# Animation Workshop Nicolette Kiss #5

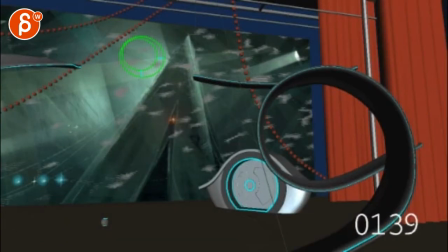talk about close-up shot which is not in here hold on I pause it for you nothing happened but I pause and check the other link and it's the same
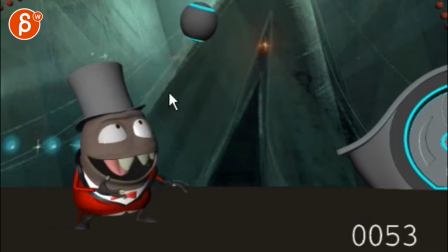you probably just talking about this one right suppose a close-up is that would be a framing for close-up this is a
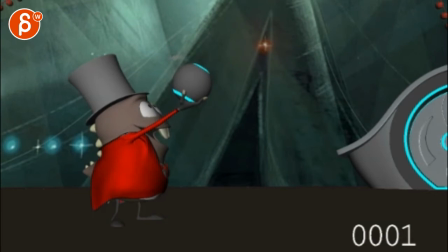wide body shot I think this is cute my thing would be
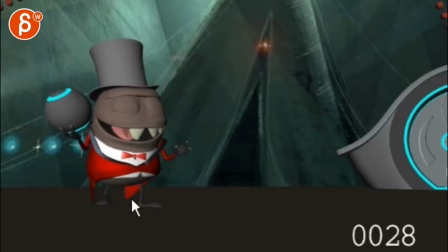Watch out that your feet don't go up straight like that on a jump, you want your toes pointed down. Same thing here, this is all too flat,
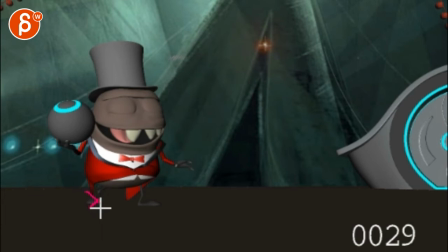very defaulty, so even here you would have that, or you go all the way up for like the big arc, so you have the foot plant on this.
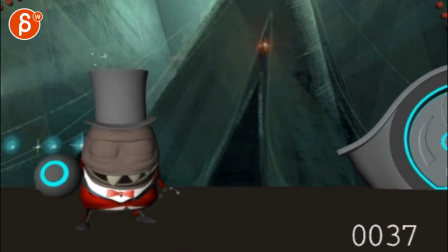Because here the foot seems really squished in that area there, so you would have to add a foot roll there so that the tibia is not completely flat on the foot.
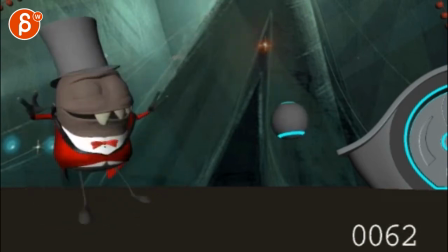A little polished stuff where I see a lot of knee movements, the body is moving a lot, but if I scrub through, especially on this side, there's nothing going on on the foot.
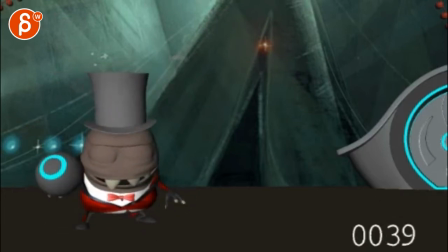There's no immediate movement. If you move the legs, it can affect the foot a bit. The biggest thing when I was watching this was how this arm just kind of feel a bit half-assed, the throw.
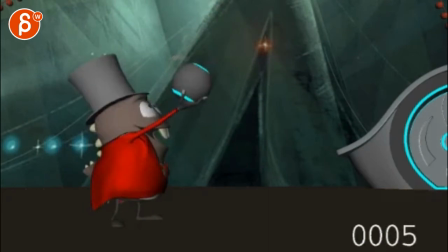Like he does such a, it's a big pose, it's presentational, hey, I have this. And then this excited thing. Which,
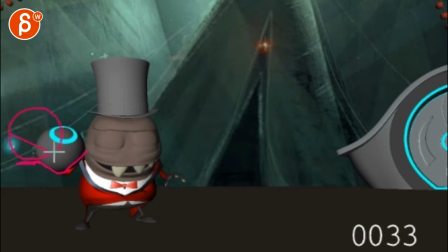I don't know, for me you could probably bring that over, that hand a bit lower. So it winds up here to give you a nicer silhouette on that elbow maybe. But the thing is after all this, that throw seems so small, you know,
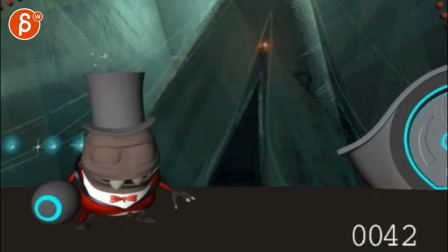as you do this, I mean, it doesn't have any shoulders, I guess, but to me, the throw, this pose here,
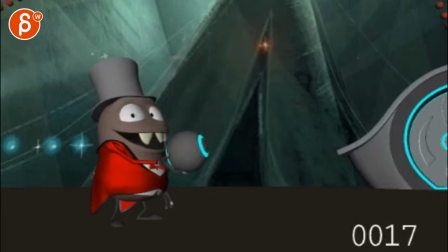almost go like this,
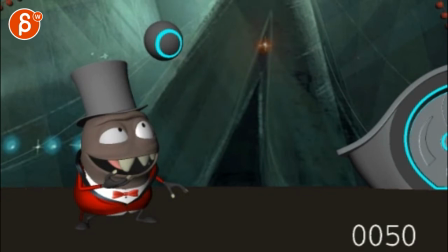right, so when you throw, it's a bit more pronounced, you could have, um,
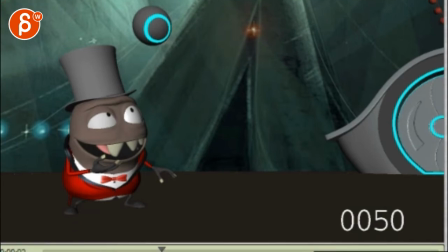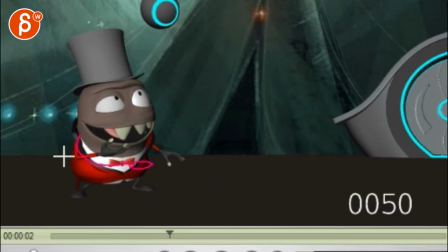I would rotate the body over in Y so that the foot might be into a foot roll like that. This can still stay and then that elbow part is here so you have an open hand,
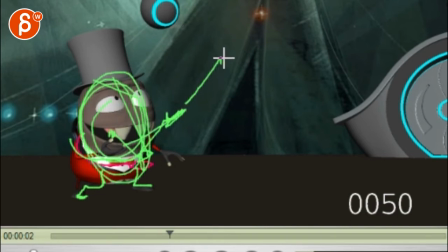so you still have a silhouette and then that thing comes out through in here.
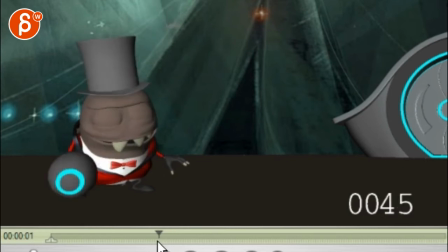That's the biggest thing that would change, the full step throw. It's just mostly in his arm. It doesn't do much more in the head, in the body.
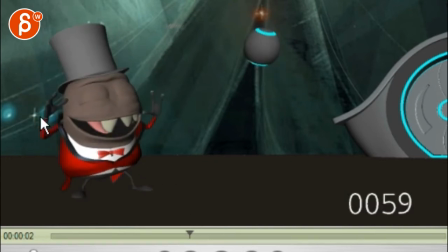And those arms feel a bit too twinned at this point here. They go up at the same time, hanging finger poses.
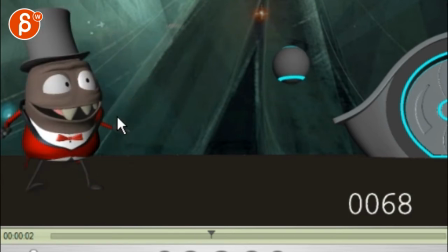And the same, you don't quite finish the arc, you go down and then stop. You know, that arm goes up, down, stop.
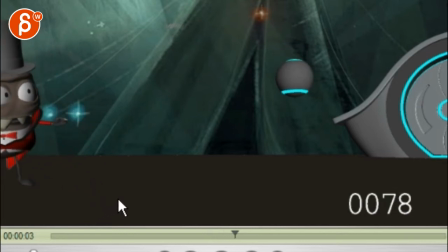It's those little polished things here and there. You know that exit could be more interesting where, see how you go out and he's always the same height, eyes are the same, you can take this,
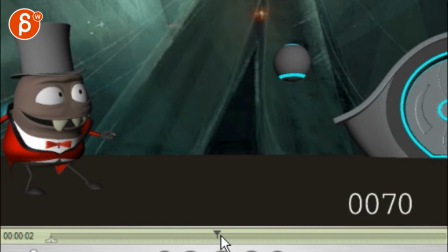and I don't know what the context is and what's gonna happen but maybe by then,
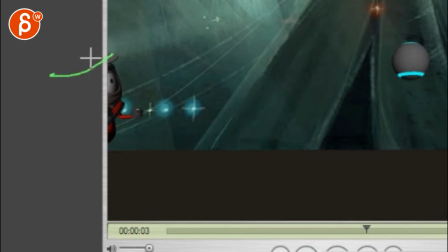imagine that, you know if he's here, he's actually lower, right? So that eye ends up being, there you go. So maybe he's that low and he's starting to squint.
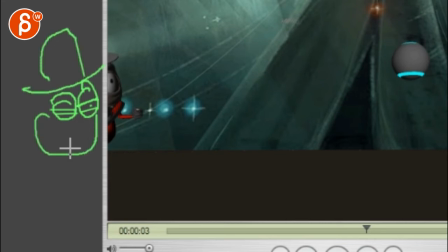But again, you have to be lower. So it's not, that's the height, right? It's always the same, but in your case, that way it goes down and the squinting of the eye, because there's an overall pose change as he exits. That's my point.